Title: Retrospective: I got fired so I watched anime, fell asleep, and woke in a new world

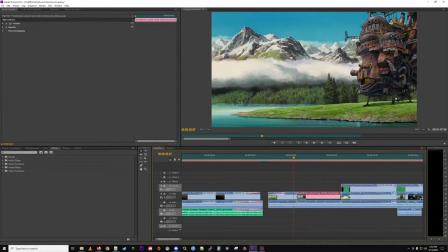And I thought I would put the sounds of the castle moving in myself just so I could cut out the music, but it's inoffensive enough that I decided to leave it. Sure. Right.
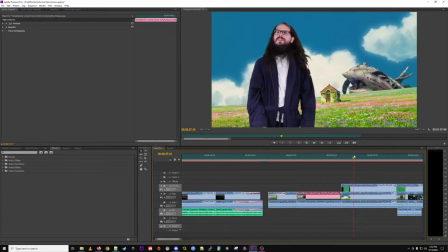Also from House Moving Castle, sort of,
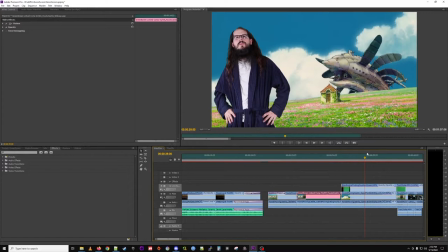it's close in timing to when that first scene was but it's not exactly the next scene i
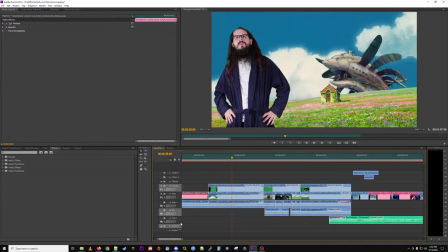just liked it because it was again sort of very um the camera was sort of just pointing straight on so i didn't have to i could shoot straight on as well yeah right and you'll notice one of the difficulties in
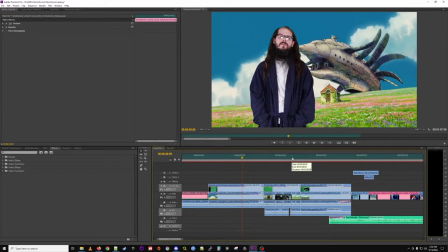in this was you need strong lights to get get that good contrast on the green screen so that you can you can key it
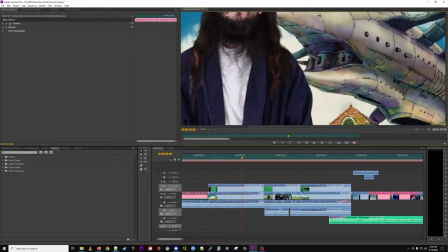out and so a lot of times on my glasses right you'll see the the light of my my lights getting reflected
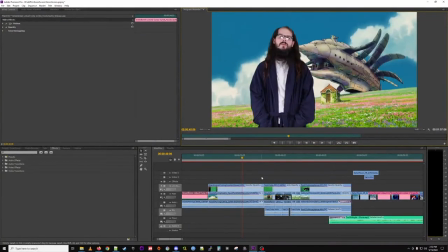yeah yeah it happens a lot yeah i just decided to live with it i mean those are my glasses and i i guess i could have worn a different pair and like punched out the frames punched out yeah you could have done that movie movie people actually have to digitally take that stuff out
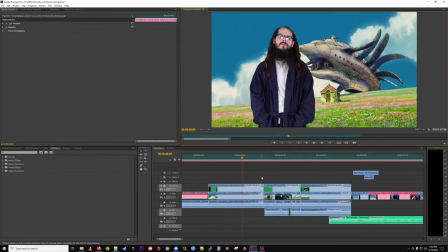like it's it's just a pain in the butt yeah i live with it yeah it's fine here's also a good time i'm gonna put a picture in my studio and well
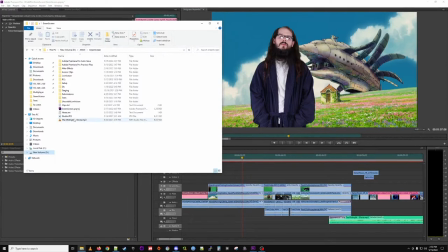actually i suppose i could just show it right um right so here's the
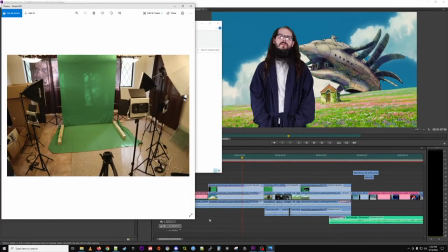green screen studio you can see there's sort of not a ton of space to maneuver um and i am surrounded by lights uh originally i just bought the green screens and these
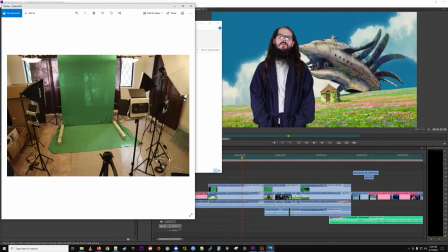photography lights but that was wholly insufficient so I had to go back and buy these LED lamps good lights yeah I mean once I had the lamps and once I was doing everything in After
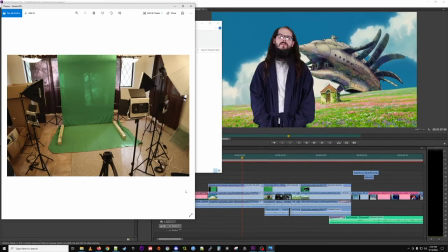Effects and once I sorted out my camera settings which I'll put up on the screen here because I don't have them available to me right now everything sort of was working And I can show you some of the tests earlier once we get through this, but sort of a long road to get to it looking good.
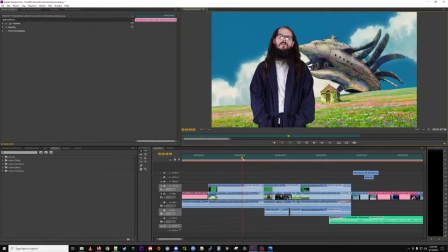But I'd say the key was just the lights. Right, so I wake up.
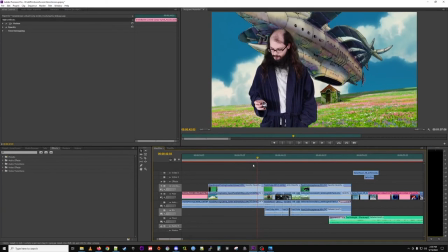You know, I discover the clicker thing, and the clicker thing is sort of a key concept to get across, and that is the tool by which I jump through anime scene to anime scene. I needed some device to do that I thought about a remote
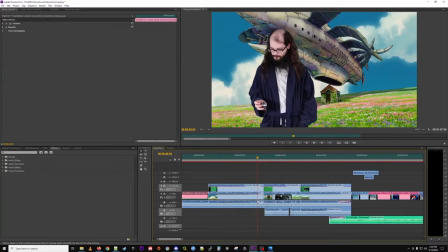but I wanted something a little more physical like it makes a clicking noise and I did want to convey that it was a limited
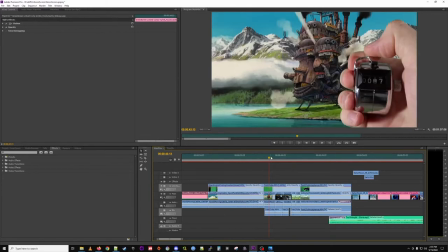period of time so if you hold the thing up you see there's a limited number of clicks